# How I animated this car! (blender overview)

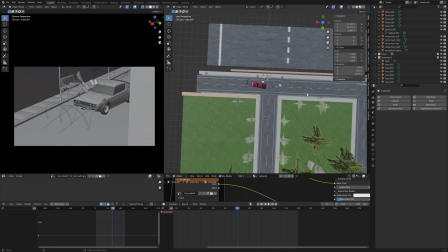It does kind of get a weird just line there.
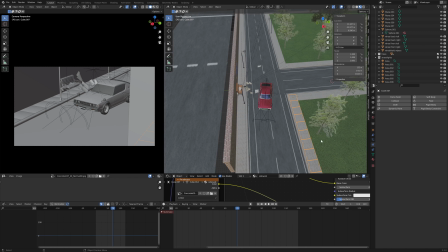That's not quite how streets work, because this is, I guess, meant to be a two-way, but it's with like the one-way lines and everything.
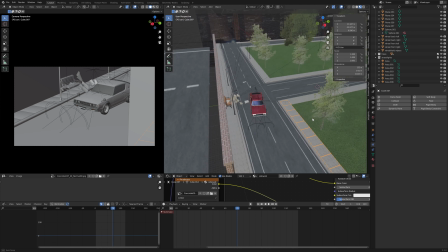Doesn't really matter. You don't really notice it again because it's dark in my lighting. It's at night, so it didn't really bother me.
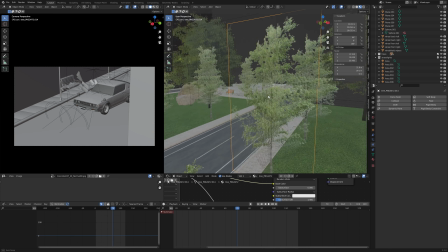And the trees, I really like how these trees are done. This is a really simple hack, so they're not 3D, but they look 3D. That is because they are PNGs with a transparent background.
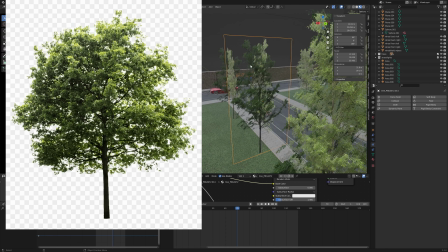Whether you find them online or you just get a picture of a tree yourself and then just cut out the background using Photoshop or whatever your preferred method.
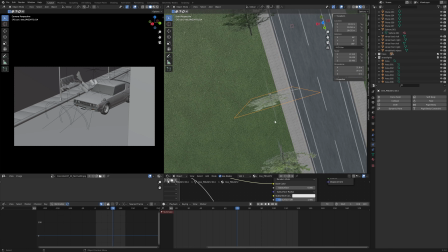And then you just put one 90 degrees, and then you put another image of the same tree 90 degrees,
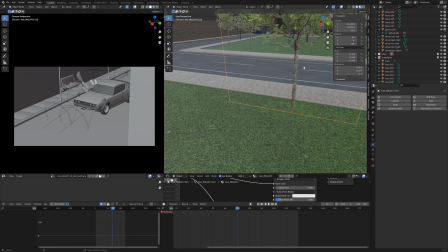and then you just kind of line them up so the trunks, the straighter the trunk is, the better. But they can work with a curvier trunk as well.
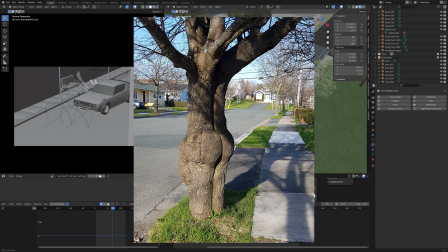Take that how you want. All trunks are great. All trees are great.
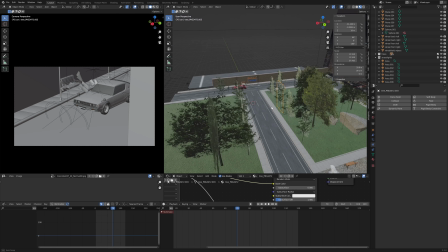See, I've got big trees, I've got little trees. It's just the same two trees, rotated and scaled up and down, because that's all you need.
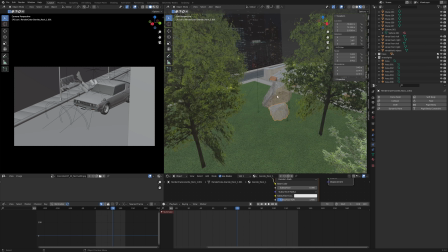Also, I've got some more free rock models to like do an art installation, because the background was getting a little stale.
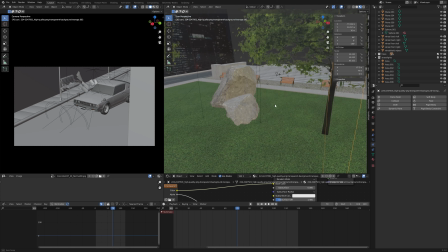So there's a couple little lights. You know how like fountains and stuff in cities have.
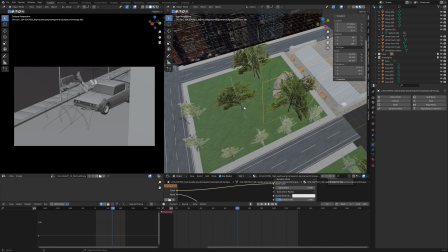And this kind of like, I guess, park area.
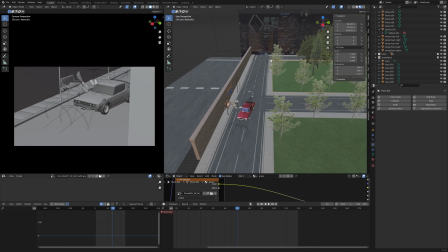I also know this probably isn't how street lamps work in this pattern, but it worked for lighting, gave depth to the shot.
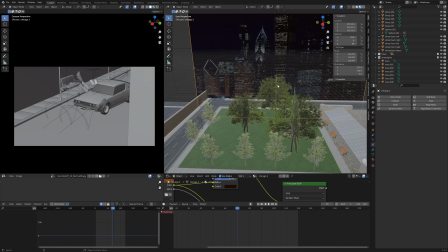And then in the back I have a picture of this is Chicago with an emission shader on it to be blurred out in
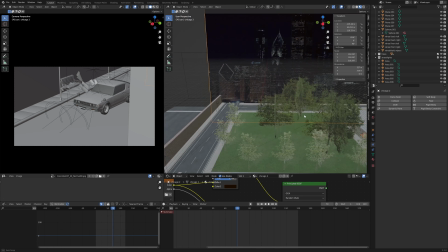the background, but give again a little more depth and make it look like there's some city and stuff going back.
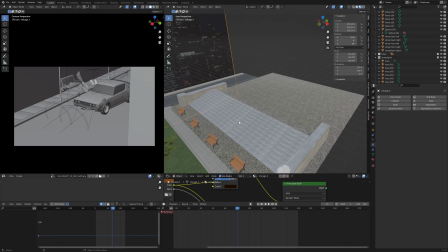Yeah, and then I modeled some steps of, yeah, like a courthouse or like a museum or something.
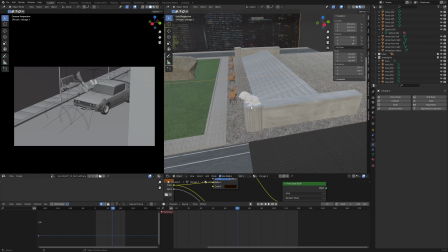Again, with some more benches and some lights. And then I got like, I only need one because you don't see this part in there.
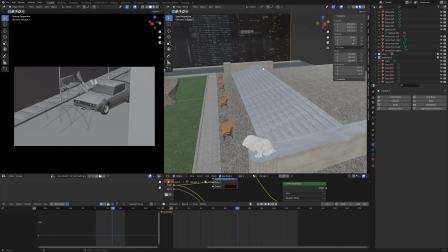Don't do more work than you have to. Don't model whole background, just use a picture. If you only see one lion sculpture, don't add another one.
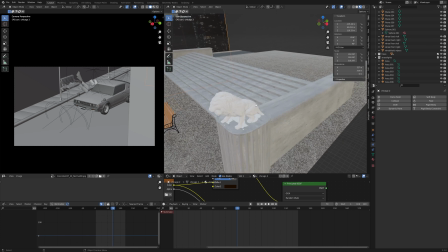But then this is another free like scan of a lion sculpture I got.
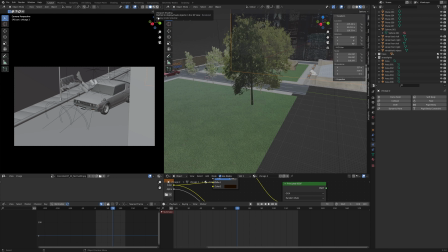And we'll see, we'll go to cycles just so we can kind of see some of these things,
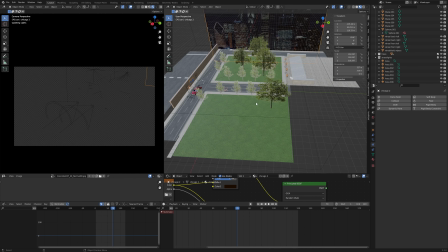compare them to how they look in material preview mode versus how they kind of end up in the final shot.
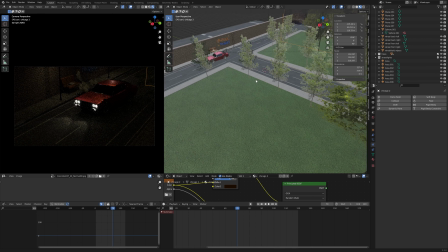So you can see those papers are real nice, the lights, everything.
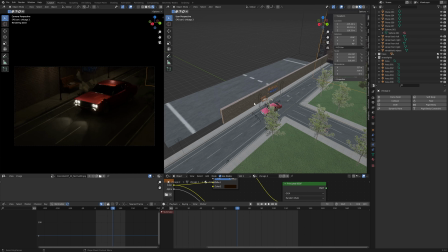If we go way back to the beginning of the shot, and also added headlights to the car.
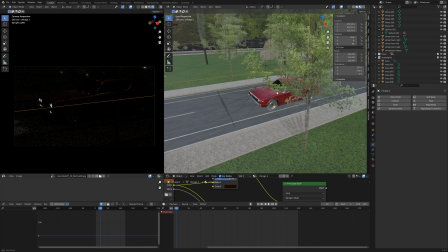The actual headlights themselves on the car are just an emission texture on the headlights.
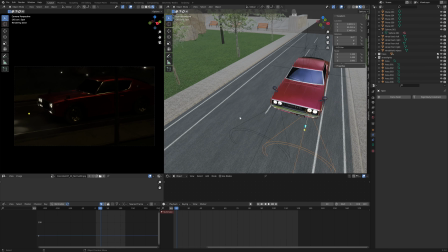But then I added some actual spotlights to give that little bit of light on the road.
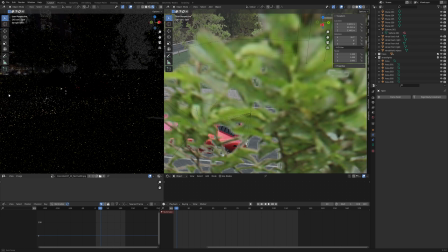But you can see that's how like those lights in the background look and everything.
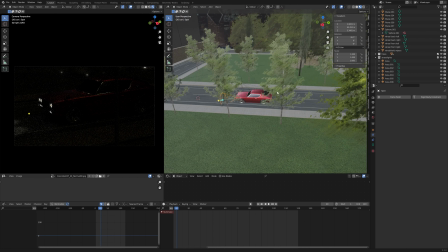And you can see the trees in the foreground really help sell speed and motion, so that's also why I wanted to do those. The camera even kind of pans around them. I try to make it so the camera doesn't clip through anything, so it's kind of as if there's a person like standing here panning around.
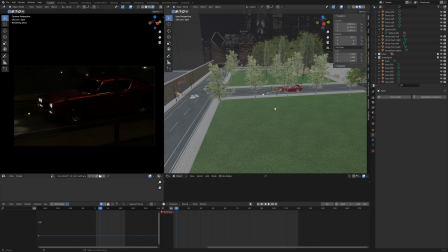Because that's something that can help sell realism, is if the camera feels like it's more or less realistically moving.
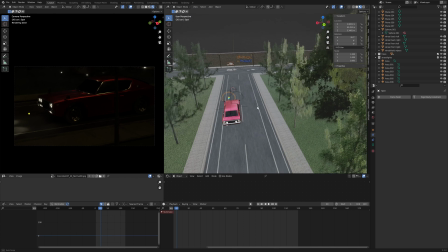But that's pretty much it. That's just a quick little rundown of how I animated this little scene.
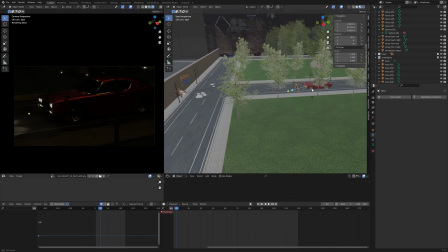Again, all that work for 5 seconds, but it didn't start out that way, and I learned a lot, and I hope you learned a lot from kind of me talking about this little bit of a process.
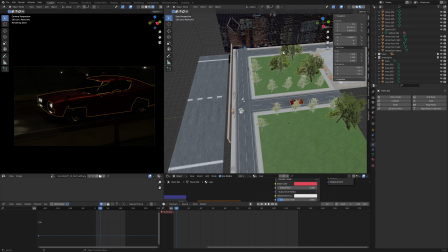The actual scene, once I figured out the design, didn't take too long to put up.
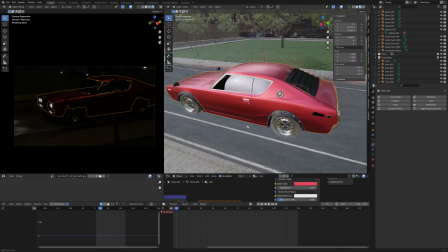It was mostly the animation of the car, using the graph editor to really get that feeling down of the drifting.
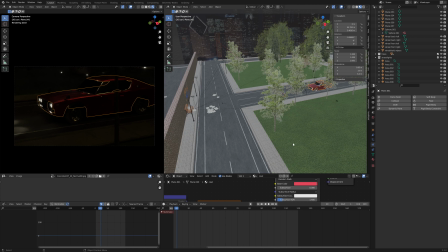And then lastly, it was sound design, which was just free sound effects and things I had from other packs and whatnot. I didn't really do any Foley or anything. I just kind of took what I had and blended it together.
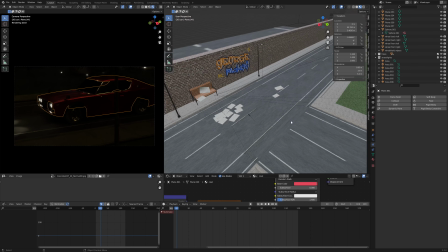But yeah, so that's it. That has been a quick little preview of this fun 5-second car animation,
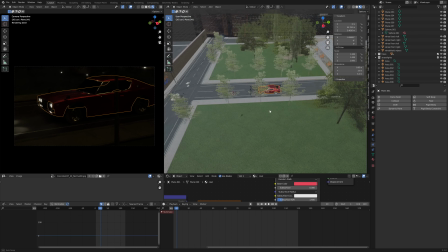kind of the work that went into it, my thought process, and kind of my strategy for tackling this as it developed. If you have any questions or suggestions or ideas, leave them in the comments down below. Hope you enjoyed this overview, and I'll catch you next time. Peace.